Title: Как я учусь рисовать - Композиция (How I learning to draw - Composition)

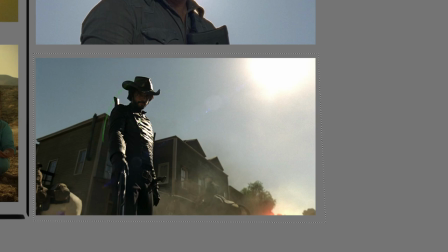Он будет, потому что персонаж с пистолетом, в принципе страх вот есть но какая-то надежда будет контекстуальной интуитивная надежда все таки будет присутствовать наверное это еще связано с тем что во первых это робот и они изменчиво не
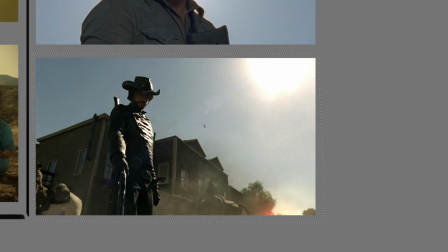понимают свою природу но в конечном итоге не поймут что не робота они люди и мы будем им в какой-то степени сопереживать и данные кадры даже данная вот условность она подчеркивается как так
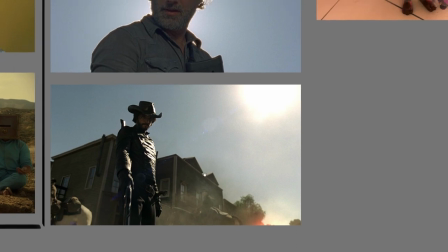и тем что некий некий дисбаланс вносится в такую вот иллюстрацию вот
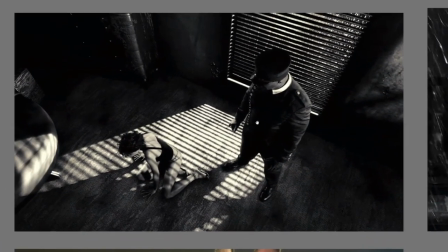картинка мне она очень нравится злодей добрый персонаж
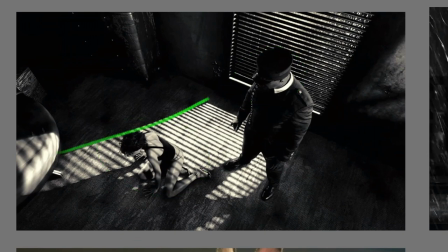направляющие подчеркиваются сам персонаж и вот такая вот линия
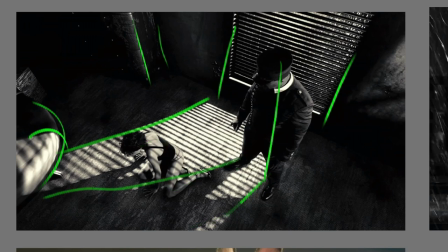Плюс тень его Вот такая вот большая тень Которая усиливает его давление Некую напряженную ситуацию Если мы посмотрим на этот кадр Немножко иначе Изменим вектор восприятия
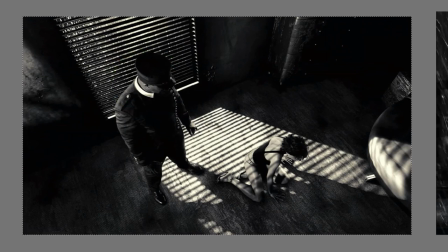Я уже больше сопереживаю этому персонажу Хотя изменилась всего лишь только Ориентация картинки Так,
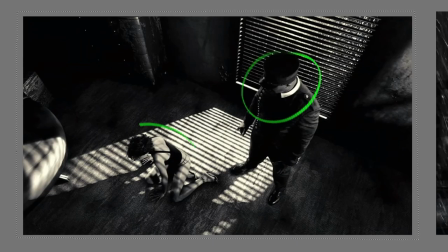я меньше сопереживаю этому персонажу И больше этому А здесь я чувствую,
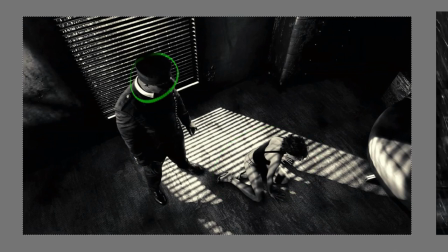что она что-то напакостила там или еще что-то извиняется не знаю а здесь он
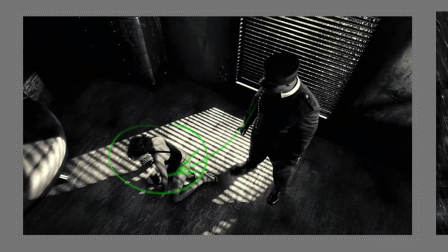обвиняет ее она не виновата но это если без учета
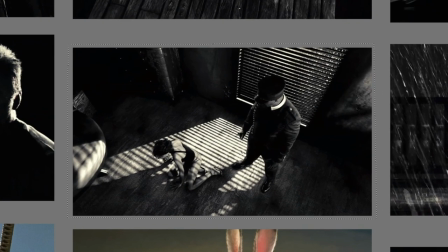контекста это исключительно мое восприятие но опять же она вызвана тем что я смотрел этот фильм скорее
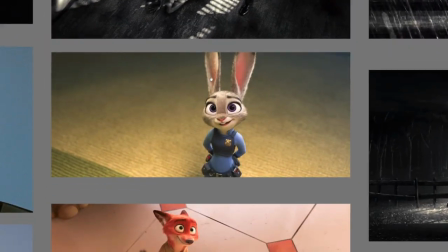всего ну когда именно такой здесь восприятие сверху вниз связано
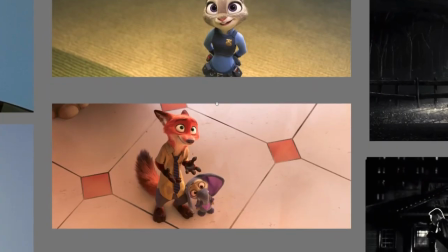с тем что данный персонаж маленького роста а здесь восприятие сверху низ немножко
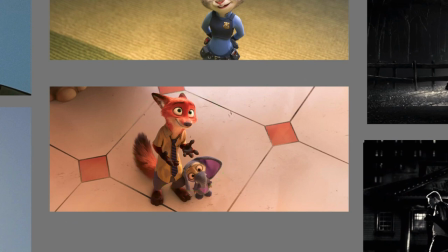уничижительно смотрится специально со стороны как бы еще более крупного объекта мы смотрим на них и у нас создается впечатление насколько они маленькие миленькие такие и прям ему хочется помочь огромные глаза
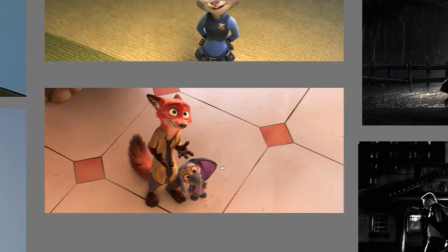прям вписываются в этот сюжет
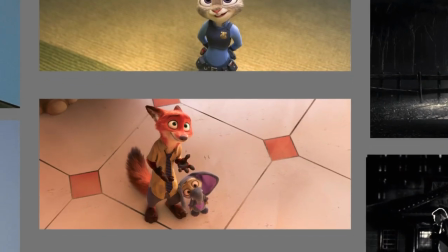показывает нам мне еще нравится что они слегка в сторону от центра Ну, как нравится, это просто я обратил на это внимание, и мне это понравилось. И есть вот такие вот направляющие, которые создают некое условие покоя, в то же время некое напряжение.
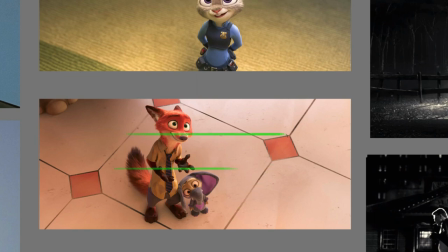Потому что данные линии, они не четко горизонтальные или вертикальные, но они перпендикулярны друг другу, и тут еще ромбики какие-то. Мне кажется, это какой-то подтекст, связанный с обманом Потому что есть такой код, связанный с румбом То ли король обмана был, то ли еще какой, я не помню
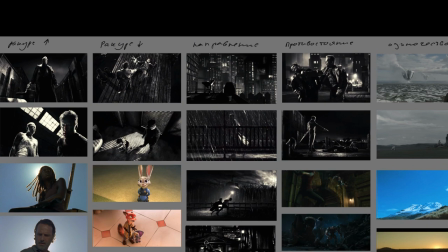Следующий ряд картинок связан с направлением
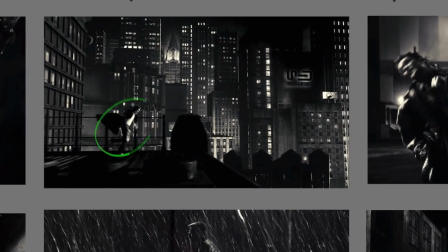Но тут все достаточно просто Мы видим персонажа и видим, куда он идет
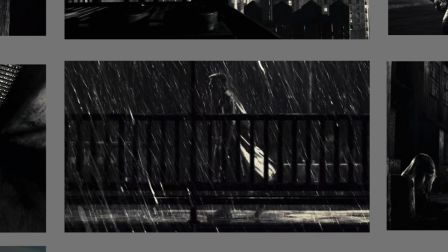Видим персонажа и видим, куда он идет при этом ритм я не знаю почему но ритм для меня лично это нечто такое что очень сложно объяснить если
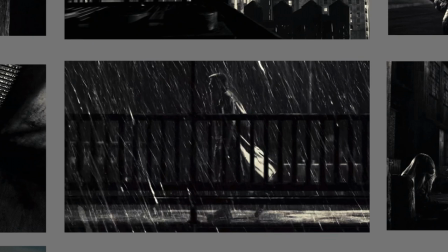в музыке ритм он понятен его можно услышать и пощупать что ли на самому настучать этот ритм то в картинке, в изображении ритм создает элемент шума, гармонирующего с некой пустотой.
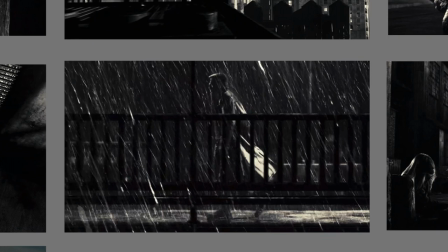Тем более, что помимо этого ритма вертикального, помимо еще также горизонтального маленького ритма, и здесь еще тоже ритм, создается вот такая вот ситуация с дождинками,
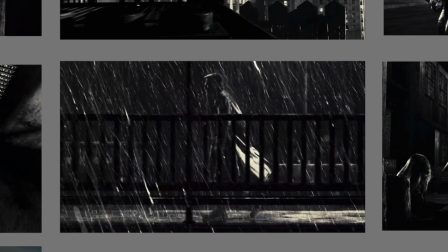Которые тоже имеют свой ритм Свою ритмику И против этого дождя Против этого направления Движется персонаж Он идет против Ветра что ли
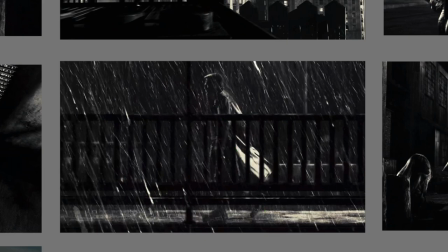Направление назад Так это направление исчитывается
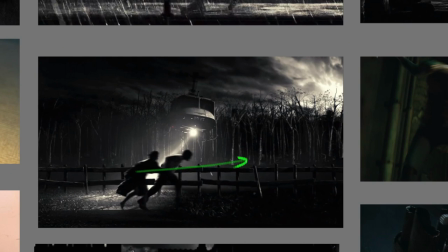Здесь Побег Все достаточно четко и ясно Причем
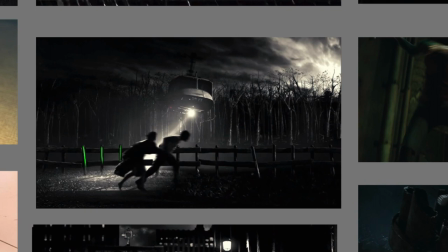если обратить внимание на то что здесь ритм реже но в то же время
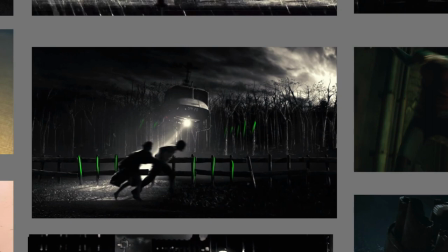здесь он прям чистит ребят тоже ситуация тут
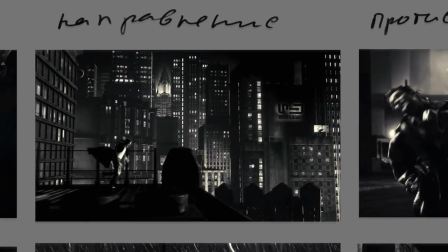рассмотрим ситуацию с
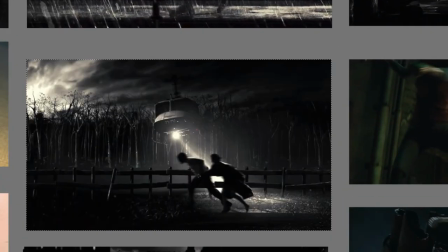наверное здесь сбегают они сбегают это четко вижу возвращаются куда-то
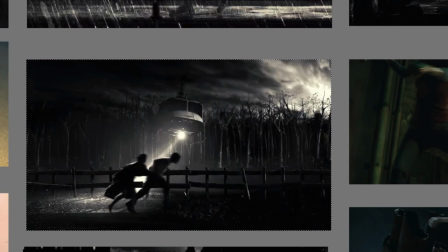здесь бегут вперед просто вперед не важно куда пространство достаточно открытое здесь
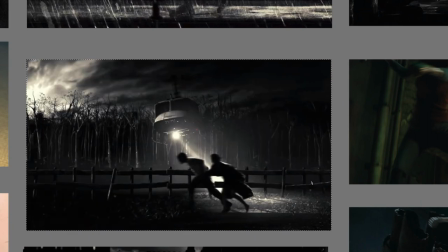они сбегают почему я это так воспринимаю не знаю но
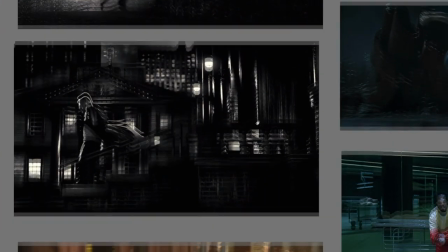мне кажется что это так здесь очень характерный
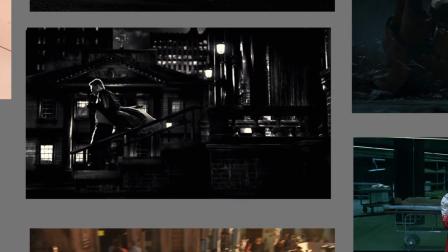но очень интересный кадр в том плане что здесь огромная пустота ну в принципе еще здесь вот такая вот граница она подчеркивает что сюда нам уже не войти ну то есть здесь нужно постучаться и так далее то есть это препятствие
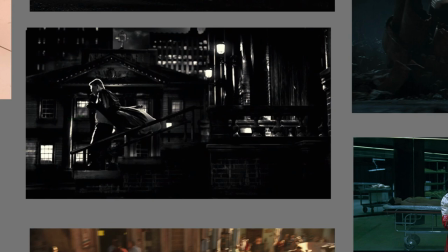и персонаж движется вот сюда возвращается отсюда я воспринимает именно как возвращение подчеркивающие вот эти вот движения линии говорят нам о том что он ушел именно отсюда но это лично мне говорят не знаю кому кому нам
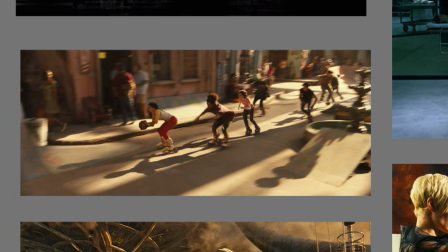это кадр из alita боевой ангел я очень долго рассматривал этот
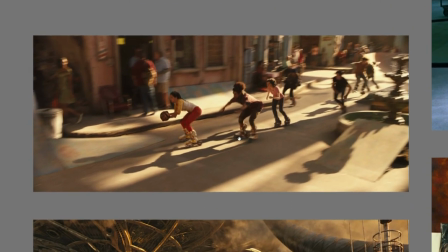кадр естественно у меня свои мысли по этому поводу появились и я рассматриваю с разных сторон с разных
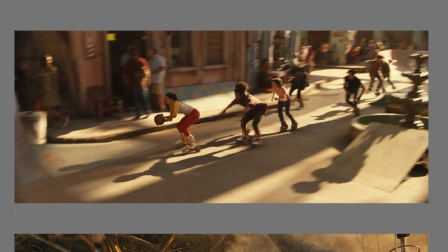ракурсов флипал по-разному давайте для пример как этот кадр воспринимается с другой точки зрения.
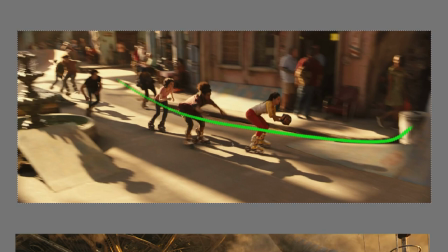Я увидел следующее, я увидел вот эти направляющие и собственно сам бег. Увидел некое вот такое вот движение, которое идет по окружности против часовой стрелки.
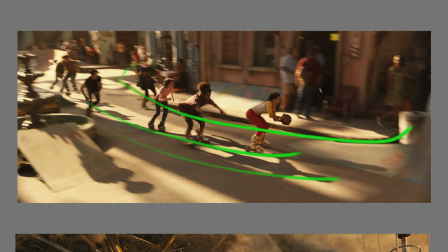Есть ощущение, что они едут как будто бы назад. У меня никогда не возникало такого ощущения, я не понимал этого, и я все время задавался вопросом, почему? Кадры для меня совершенно одинаковые. То есть я четко понимаю, что все гонятся за вот этим персонажем.
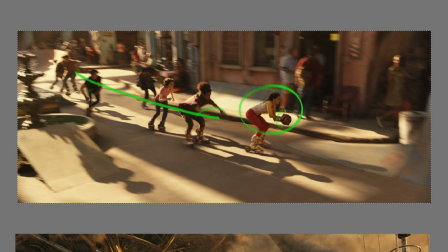Ни у кого в руках ничего нет, вот значит за мечом они и гонятся. И неважно, в каком направлении это будет.
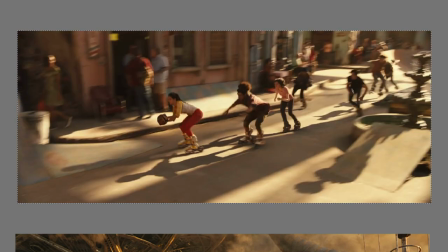Но я пересмотрел эту сцену и увидел, что да, они двигаются по часовой стрелке, по кругу, они двигаются вперед.
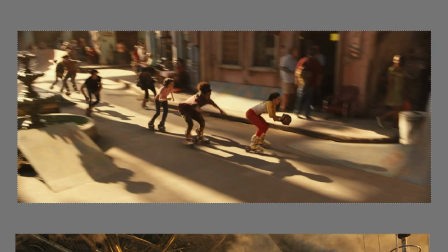Но так, они двигаются назад. Я до сих пор этого не могу объяснить, но если рассматривать как положено, как этот кадр есть,
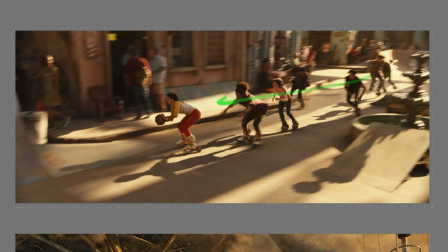то здесь я смотрю на погоню, на погоню за этим объектом.
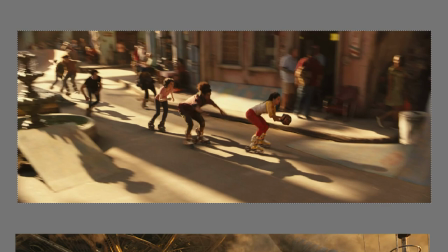Если я так флипну, то этой погоней не ощущается. Ощущается какое-то движение, словно она, вот этот вот персонаж, ведет их, ведет их за собой. Куда, не важно. То есть она лидер.